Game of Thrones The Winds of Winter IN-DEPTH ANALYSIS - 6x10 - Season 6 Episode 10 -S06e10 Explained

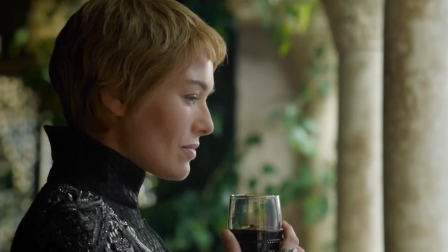16:29 So maybe Cersei will blame the attack on the Faith of the Seven as having been a strategic move by the Lord of Light followers, but here's the thing.
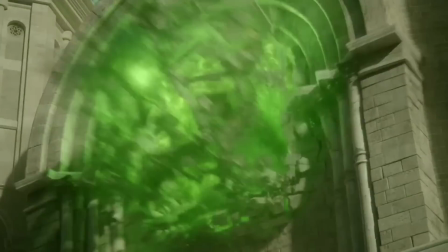16:36 The Faith of the Seven is about to hit a major roadblock. Not only was it completely wiped out at King's Landing, but remember that there were seven High Septons there,
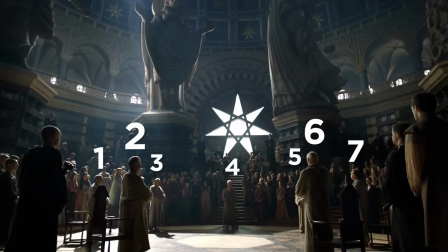16:44 meaning that other than the High Sparrow, six other major leaders of that religion have also now been taken out.
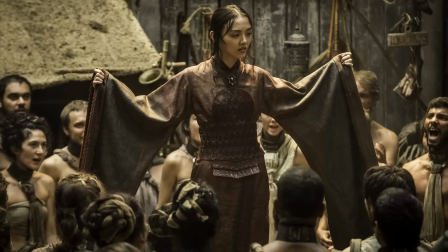16:49 So if the Lord of Light religion did want to make their move, even though they technically had nothing to do with this attack, now would be a good time.
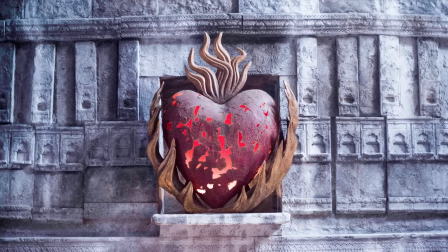16:55 Of course, that wouldn't be that good for Cersei either, considering the two people that the high-ups of that religion are worshipping at this moment aren't exactly her biggest fans.
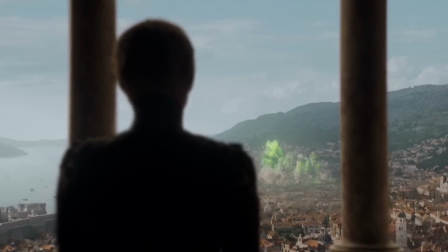17:04 And I think we can all agree that in the long term, this grand scheme of Cersei's is only gonna provide her maybe a little win for now, and is actually gonna result in her building more enemies. But for now, her most immediate challengers are gone, and she is in power,
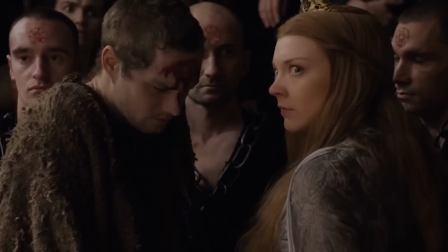17:18 and it's all of those circumstances that make this entire thing a big ol' reference to The Godfather.
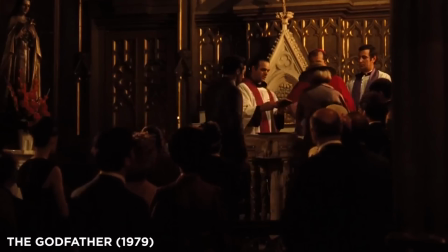17:24 In that movie, during another very religiously significant moment, a baptism in a church,
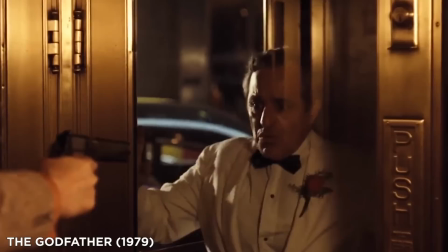17:30 Michael Corleone has his men secretly execute all of his family's challengers simultaneously,
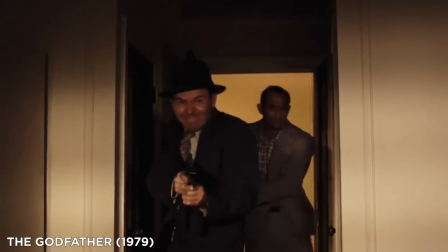17:35 and their deaths are also indicated by an intense organ score.
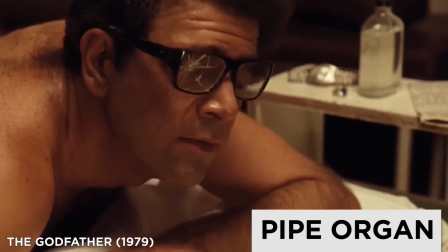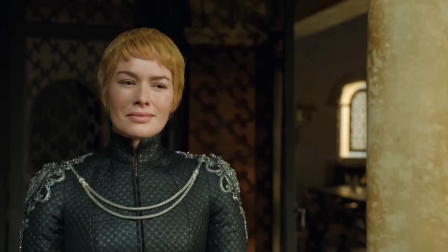17:44 And like I said, I think Cersei will absolutely pay for this. A little later, we're going to talk about how the gods react to things like this,
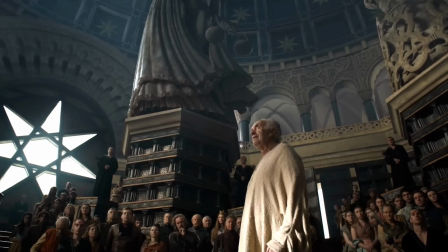17:51 but I'll point out here that I think the High Sparrow is foreshadowing something that will actually probably happen with this line.
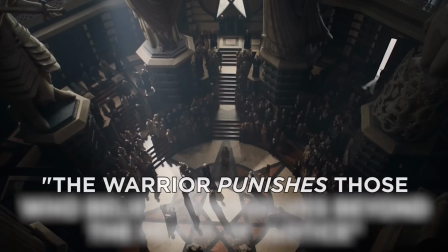17:57 The warrior punishes those who believe themselves beyond the reach of justice.
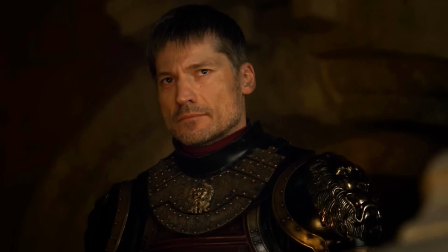18:02 The warrior's gonna come for Cersei, but who's that warrior gonna be? Dany, maybe? Or Jaime? But okay, now let's go ahead and talk about poor, poor Tommen Baratheon.
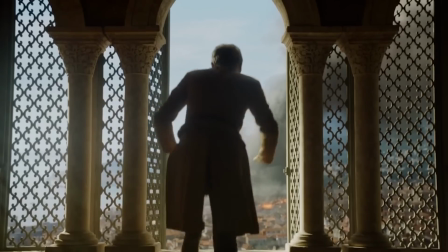18:10 Rest in peace on Kids Day, no less. But we're actually gonna use this really cool visual segue the show used to transition to this.
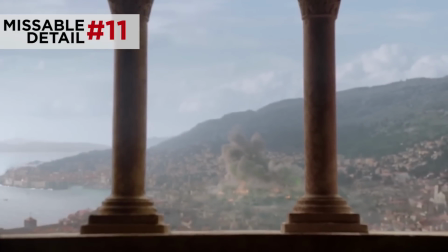18:20 We start out with Cersei's view of the destruction and this really slick reference to the line that keeps getting
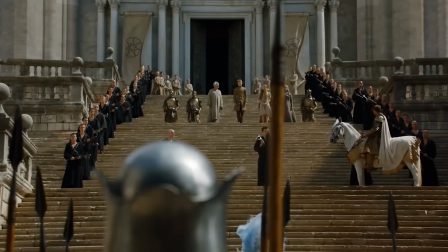18:25 thrown in her face about how The crown and the faith are the twin pillars upon which the world rests.
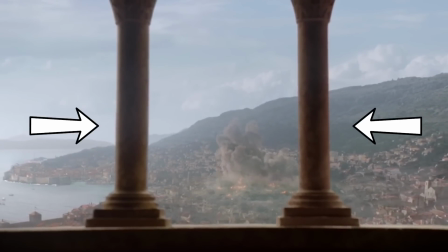18:30 And there are twin pillars. And that shot of the representation of the faith demolished, it cuts to the representation of the crown, Tommen also falling apart.
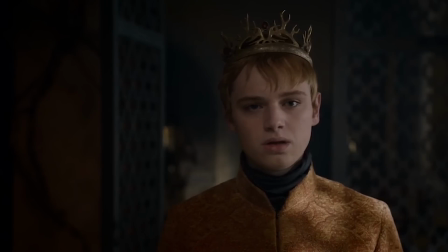18:39 But here's what's really interesting. The editing made us think that this was also Tommen's perspective on the scene.
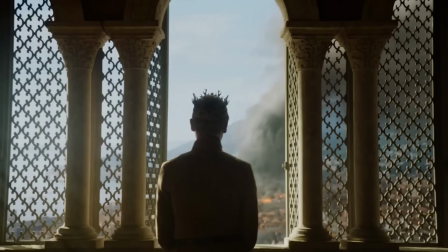18:44 But as we see momentarily, it's not. This is Tommen's view, and this shot here is actually very different.
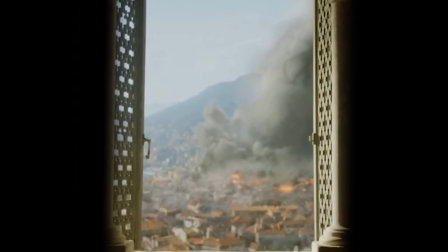18:50 The director stays in the shot to make this moment that happens more surprising, sure. but also, it shows us exactly how Tommen sees what just happened.
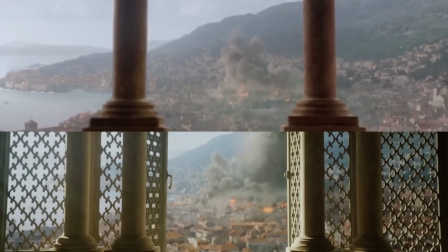18:58 His perspective, compared to Cersei's, is much more blocked off.
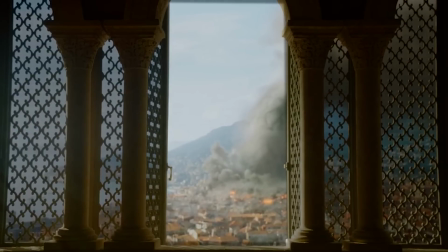19:02 Looking at this site, being locked into this view, it makes the audience and Tommen see clearly that there's only one way out, through the window.
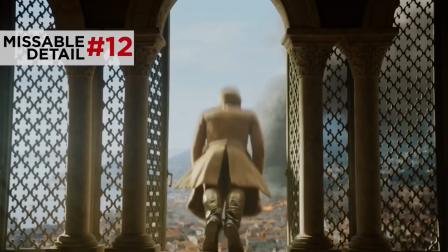19:10 And this fall is a payoff of the setup from the pilot, where Tommen's real father, Jaime, forced this kind of fall onto Bran.
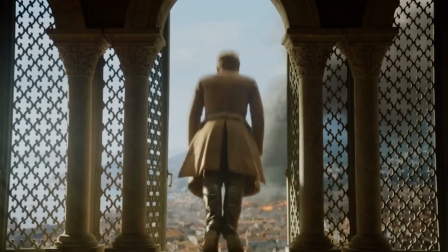19:18 It kicked off the whole story, but now it comes back to their family, but way worse. Man, the things that this family does for love, by the way. Now, it also, though, is paying off a set up from the episode The Gift. It's a couple of moments, actually.
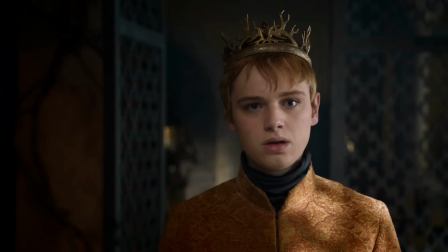19:31 So in our current episode, Tommen sees that he's lost his queen and lost his faith all in the same moment, and seeing no alternatives, he goes out the window.
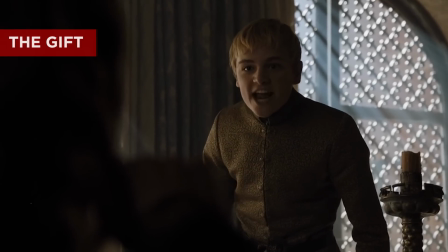19:38 In The Gift, Tommen is upset that the queen is in prison and there is nothing I can do!
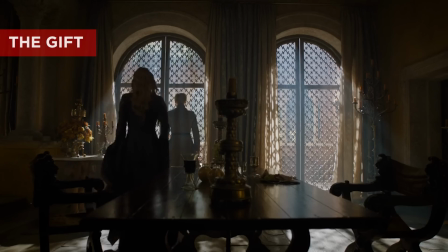19:43 Seeing no alternatives, he gets lost gazing out a window. It's Cersei that has to pull him back from it.
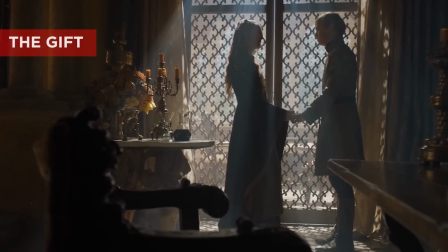19:48 And there, while she tries to console him, she gives us that foreshadowing line about what she did this episode.
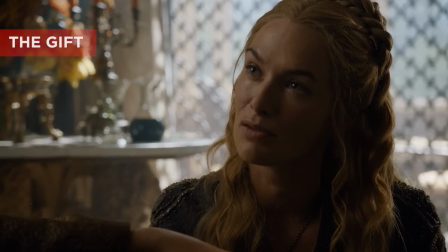19:54 I would do anything for you. Anything to keep you from harm. I would burn cities to the ground.
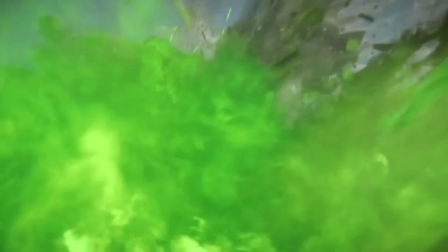20:00 Except in this episode, while she does burn a city to the ground, it's for her own selfish reason.
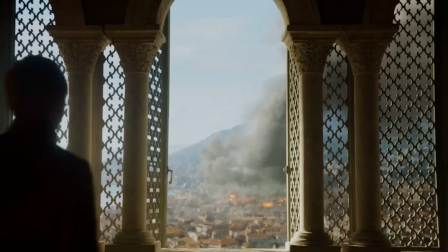20:05 Not to keep him from harm. In fact, she's not there to keep him from harm when he goes to the window this time.
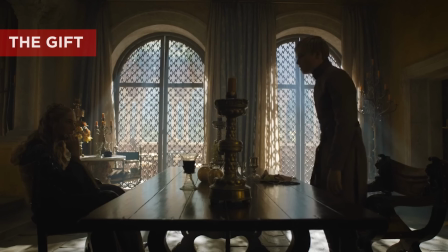20:11 And that episode reiterates this point multiple times when Cersei tells Olenna that I'll never leave my son.
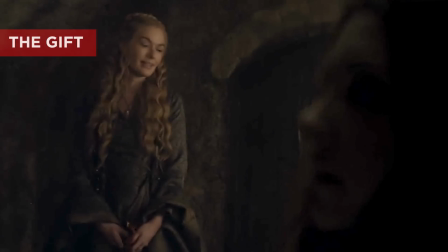20:16 And when she tells Margaery that she must go...
I'm afraid I must.
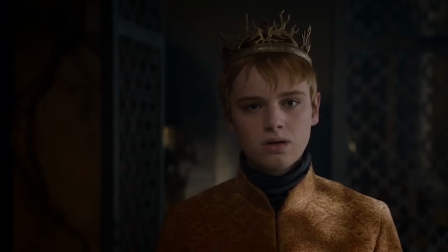20:21 My son needs me now more than ever.
Yet when he really needs her most, and Margaery isn't just in a cell, she's dead,
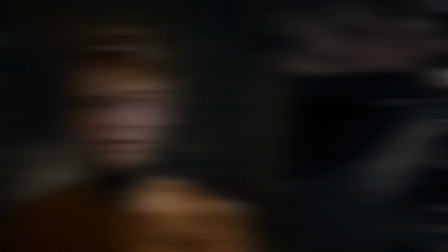20:27 instead of going to be by his side to comfort him, she instead heads off to gleefully torture Septa Onella.